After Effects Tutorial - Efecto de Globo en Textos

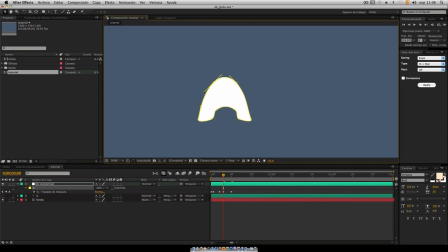267s
bueno esto nos va a permitir así como que nos dé el efecto de que se está alterando un poco a la hora de de inflarse ok
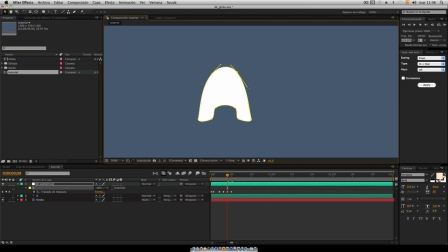vamos a dar un preview para ver si se fijan pues ya se ve como que se infla poquito
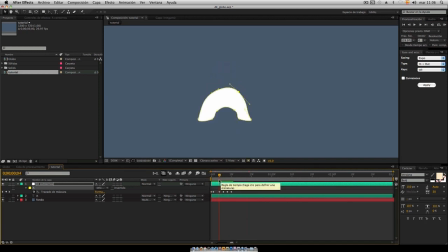305s
se ve medio raro aquí en esta parte más o menos una vez hecho esto vamos a copiar
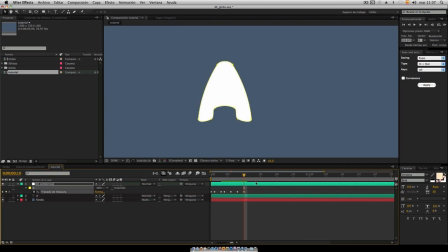325s
este último fotograma vamos a copiarlo vamos a avanzar, lo vamos a posicionar aquí vamos a pegar y en medio entre estos dos vamos a crear otro fotograma donde alteremos un poquito más para darle el efecto así como de bouncing como de rebote
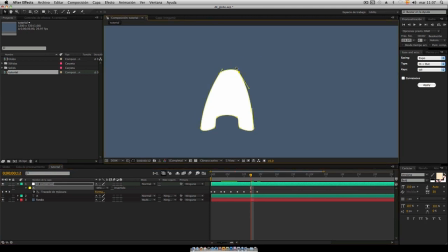343s
a nuestra letra vamos a crecer un poquito más esta entonces aquí también ok entonces se ve como si rebotara al final nuestra letra
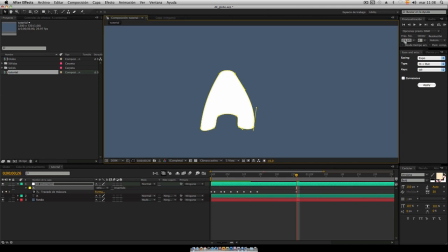aquí me equivoqué voy a eliminar este fotograma vamos a inflarla un poquito más ok
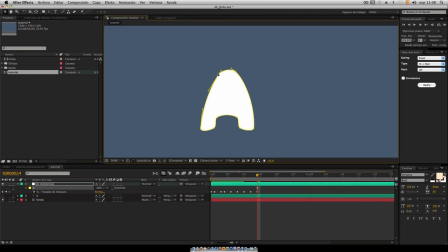bueno una vez hecho esto vamos a modificar un poco la escala al principio voy a retocar un poquito más al principio,
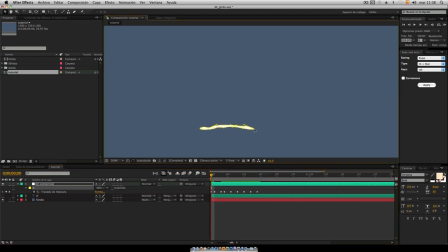398s
ocultarla más juntar los fotogramas un poquito más ok, ahora vamos a trabajar con esta misma figura la parte de escala, pero primero lo que vamos a hacer es mover nuestro punto de anclaje, nuestro anchor point
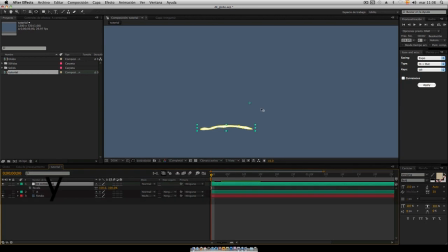419s
para esto vamos a aplicar Y o nos podemos ir aquí en la parte de arriba de herramientas y lo vamos a posicionar en la parte del centro inferior para que de aquí trabaje la escala
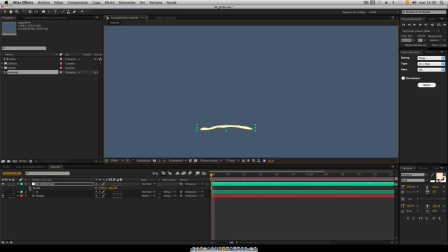435s
vamos a ponerlo aquí, vamos a marcar el keyframe y vamos a
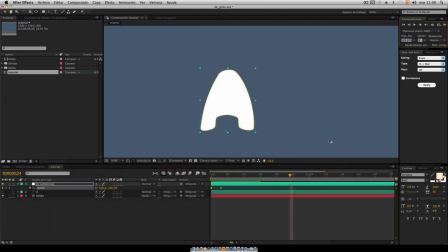443s
poner cero, entonces esto nos va a dar la idea de que crece un poquito más el efecto de como crece ok, bueno una vez hecho esto, también aquí yo utilicé
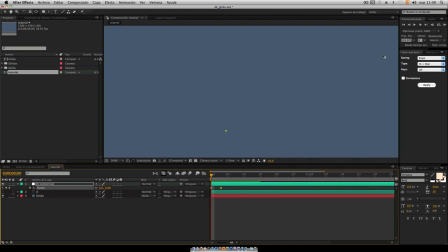459s
una expresión bueno, utilicé esta easy and whiz lo que al final de cuentas lo que hice nomás fue darle un efecto de bounce a la escala ok, aquí ya se aplicó esto en el tutorial del pichín,
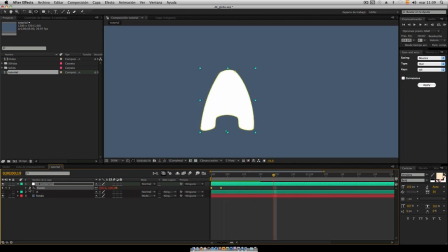479s
pues lo pudimos ver en un principio y eso nos hace un poquito más dramático la escala una vez hecho esto también
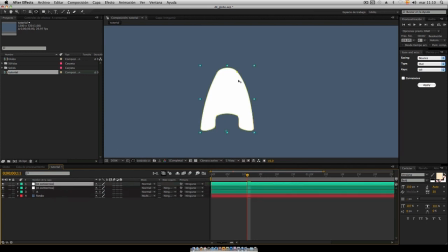498s
dupliqué la capa y le cambié los colores le puse un relleno